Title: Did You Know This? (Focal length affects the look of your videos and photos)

You will have to be far away from them, then zoom in to them and take the close-up photos that you want. The wisest focal length to use is a 70mm onwards, because you can at least zoom in but while still keeping your distance and staying safe. So I hope those 2 examples have given you a better perspective of what we are actually talking about. Let us now look at how these different focal lengths actually affect the look of your videos and photos.
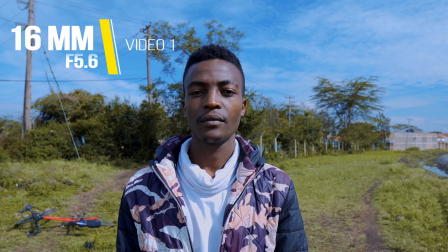The first video was shot at 16mm, the second video was shot at 24mm,
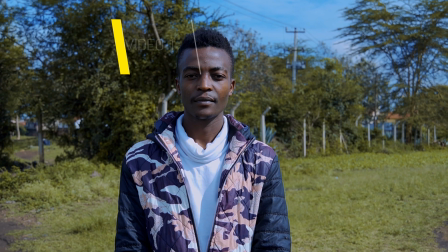the third video was shot at 35mm,
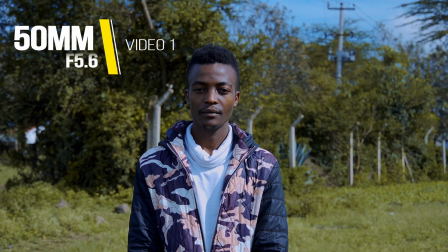the fourth video was shot at 50mm, the fifth video was shot at 70mm,
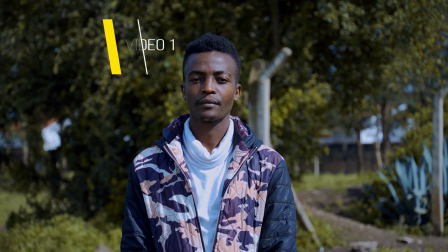and the last video was shot at 100mm focal length.
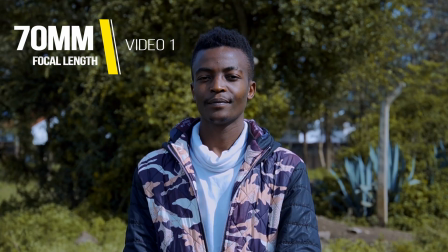So you can see the difference between these different focal lengths and what it does to the footage. In this case, we want to compare the extreme ends of this focal length. I'm actually talking about the 16mm compared to the 100mm.
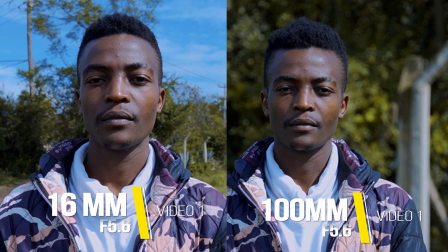The biggest difference that you can clearly see from these two clips is the distortion on my face.
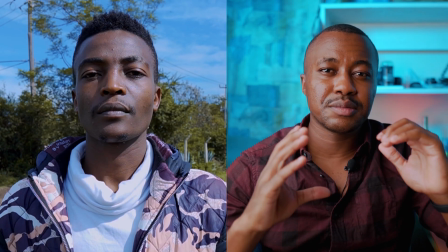On the wide side, which is the 16mm, you can clearly see that my head is a little bit longer, a little bit skinnier, and more distorted.
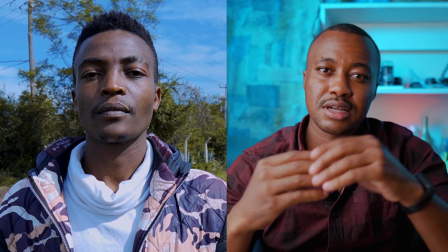And if you like that, you can use that in your photos and videos.
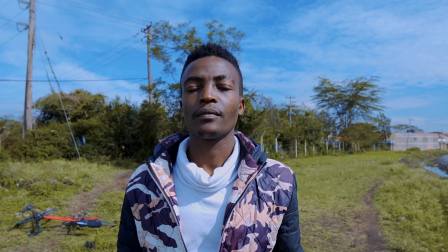The lower the focal length number, like for example 16mm, the wider the field of view. That means the more the things you can see. When you use this focal length, which is the 16mm, on product photography, most of the time the client might not like these photos or videos because the shape of the product will have changed. They'll be a little bit more distorted and the lines in the product will most definitely look curved. When we go to this other side, which is using a longer focal length, like for example 100mm, it makes my head look wider and bigger.
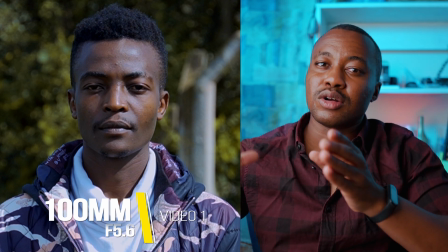And when you do too much of that, it can also have a disadvantage because many clients, especially in the modeling industry, don't like that kind of look, making your head look big.
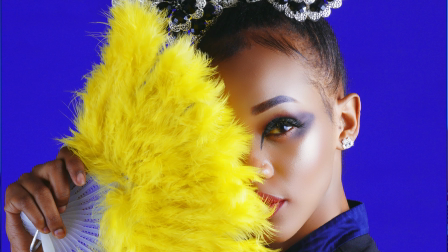So finding a neutral ground to work with is the best thing to do. The sweet spot, according to me, from my experience, lies between 70mm and 85mm.
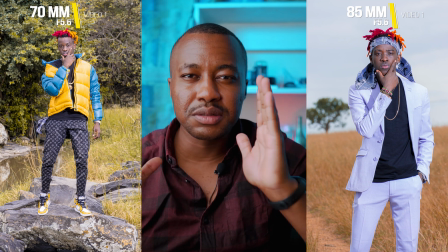This sweet spot tends to look a little bit more realistic, and it kind of
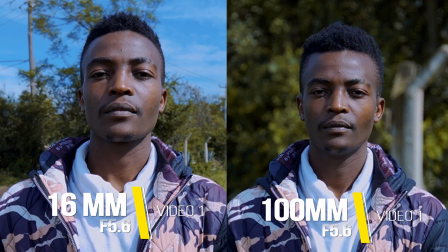imitates what the eyes actually sees in real life. The focal length also affects how blurred your background is. Something else that is very important for you to consider is the lens compression that you get from these different focal lengths.
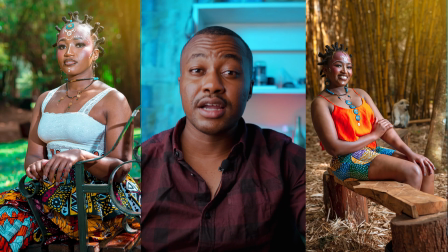Lens compression, from my definition, is basically how large and how close the background will appear behind the subject that you're shooting. Lens compression can really improve the look of your videos and photos stylistically. Let me let you in to a little secret. Let's say, for example, you start using the 100mm from today.
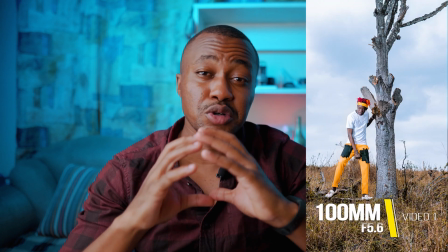Trust me, your photos are going to look more unique and you're going to distinguish yourself from many other videographers and photographers. Why? Because very few people own this kind of lenses and very few people use this kind of lens. Shooting things like real estate and architecture, it's wise for you to use a wide angle lens or a wider focal length like the 16mm. But it is also stylistic and it will also distinguish your work from the rest if you use a longer lens like the 100mm. But this will actually make you go a little bit further from the building itself for you to be able to capture it. When shooting people or human beings, it is wise for you to use a little bit of a tighter focal length,
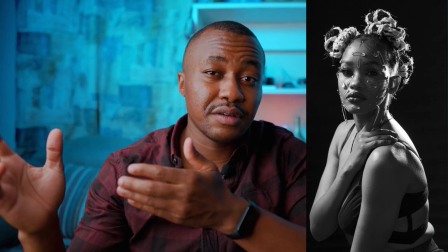for example a 50mm, a 70mm, and 85mm, that will make the shape of their heads, the shape of their bodies look a little bit more realistic and more pleasing to the eye. But it is also nice for you to go the different direction.